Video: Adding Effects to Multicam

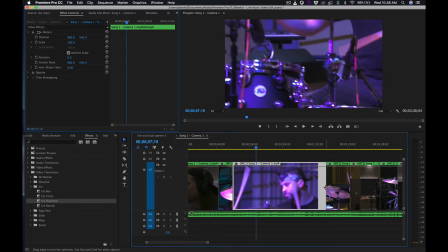(4:10)
So that's kind of nice, and I'm going with these quicker edits is what I'm trying to do now.
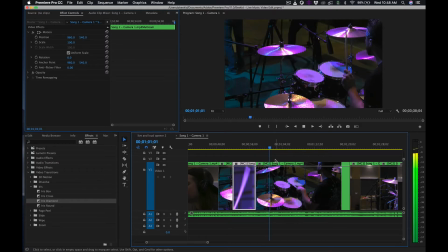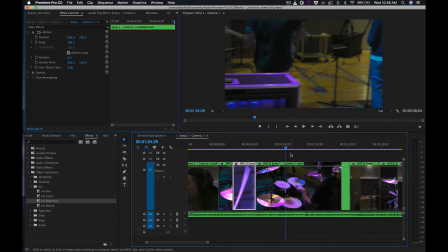(4:25)
And then maybe when the camera is shifting around,
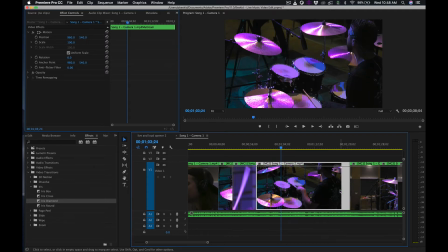(4:32)
I don't necessarily want to capture all those moments.
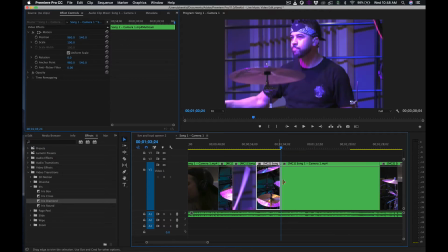(4:36)
So I'm also using this time as an opportunity to sort of fill in the blanks when one camera's moving around and repositioning.
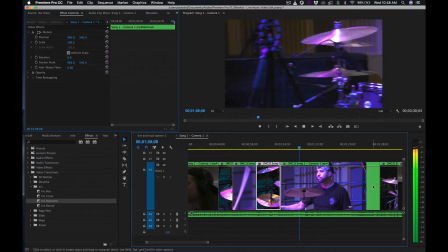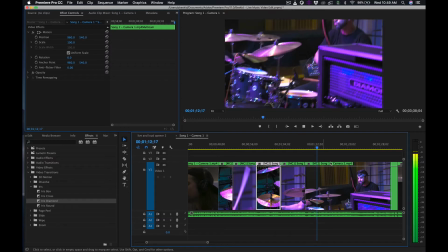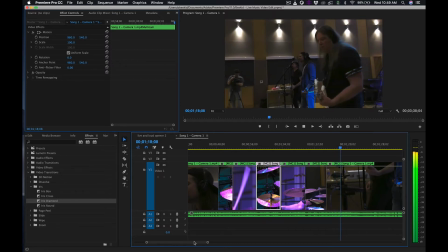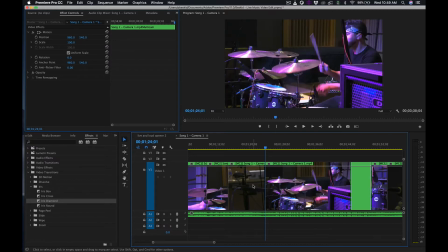So let's see if we can get back over to the singer.
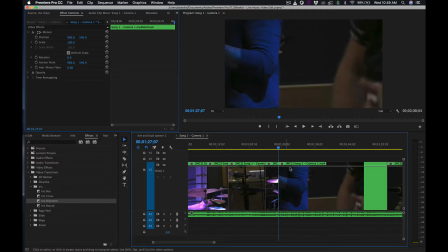(5:31)
Now, part of the struggle here is that we weren't the ones involved with the recording, right? So we're working with you know, this camera footage after the fact. You know, if we could go back in time, we might do things a little bit differently or have a different angle or something.
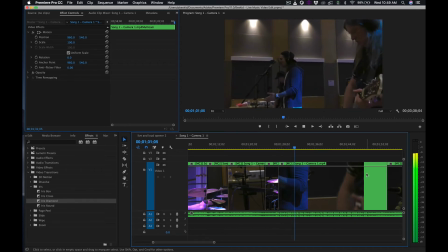So I kind of like this long shot just because we're getting a couple of different things happening.
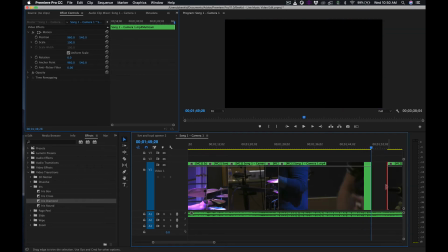(6:09)
And then I'm going to cut right there, you know, along with the music to a different spot.
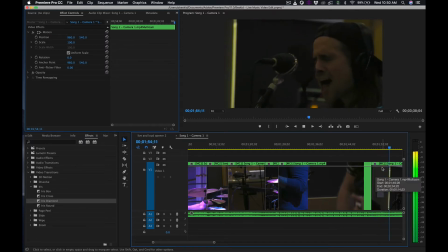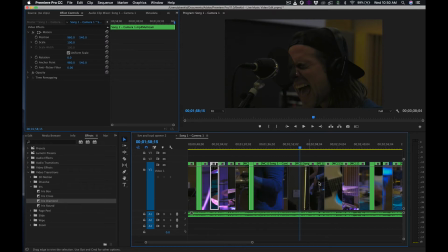(6:22)
Alright, so you get the idea. I'm going through and I'm making these finer adjustments to things. But there's some, let's make this a little bit more interesting too.
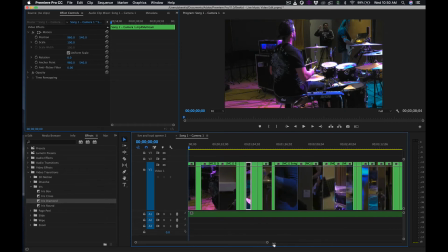(6:30)
Because, you know, there's, not only for our own sake and sanity, because we've heard these songs so many times, so we want to do something fun and make this interesting, but for the viewer as well. So I'm talking about transitions between shots every once in a while. We don't want to overdo it, right?
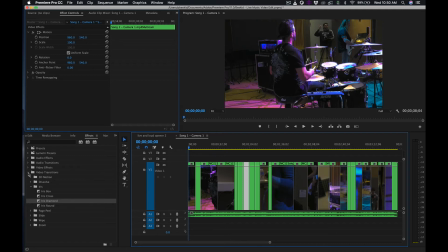(6:45)
Because there's some tasteful transitioning that we can do. But also some effects. Like, for example, that spot that we were just at, where I've got the lead singer here. I think it'd be sweet if we went to black and white for this moment. Alright, so I'm going to look under video effects.
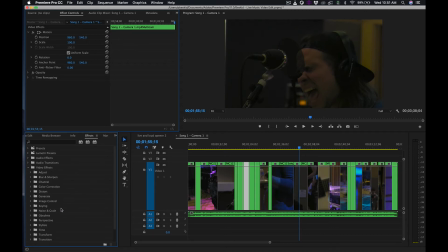(7:03)
And let's see. We'll go to adjust. And this is sort of like one of the, you know, the lazy man's version of doing black and white. Put this proc amp on here. And then looking at, you know, my controls for proc amp.
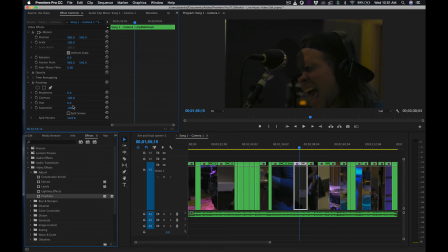(7:19)
I'm just going to go down to saturation and turn it all the way down. And then bam, I've got immediate black and white.
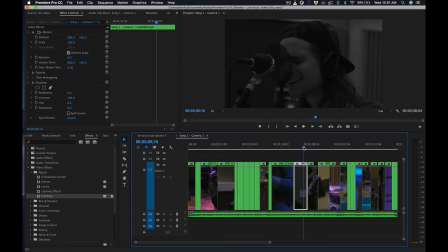(7:36)
You know, so, and then, you know, at the same spot, you know, that might be kind of cool spot to transition in a certain way. So let's see if maybe we can go video transitions down on the bottom, expand all that too.
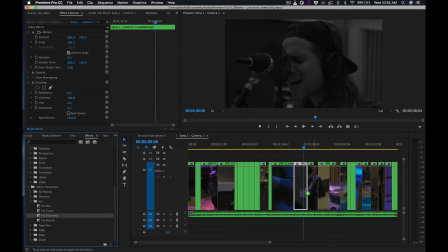(7:54)
I don't know, so let's do the diamond iris between the two things, and let's see how that looks.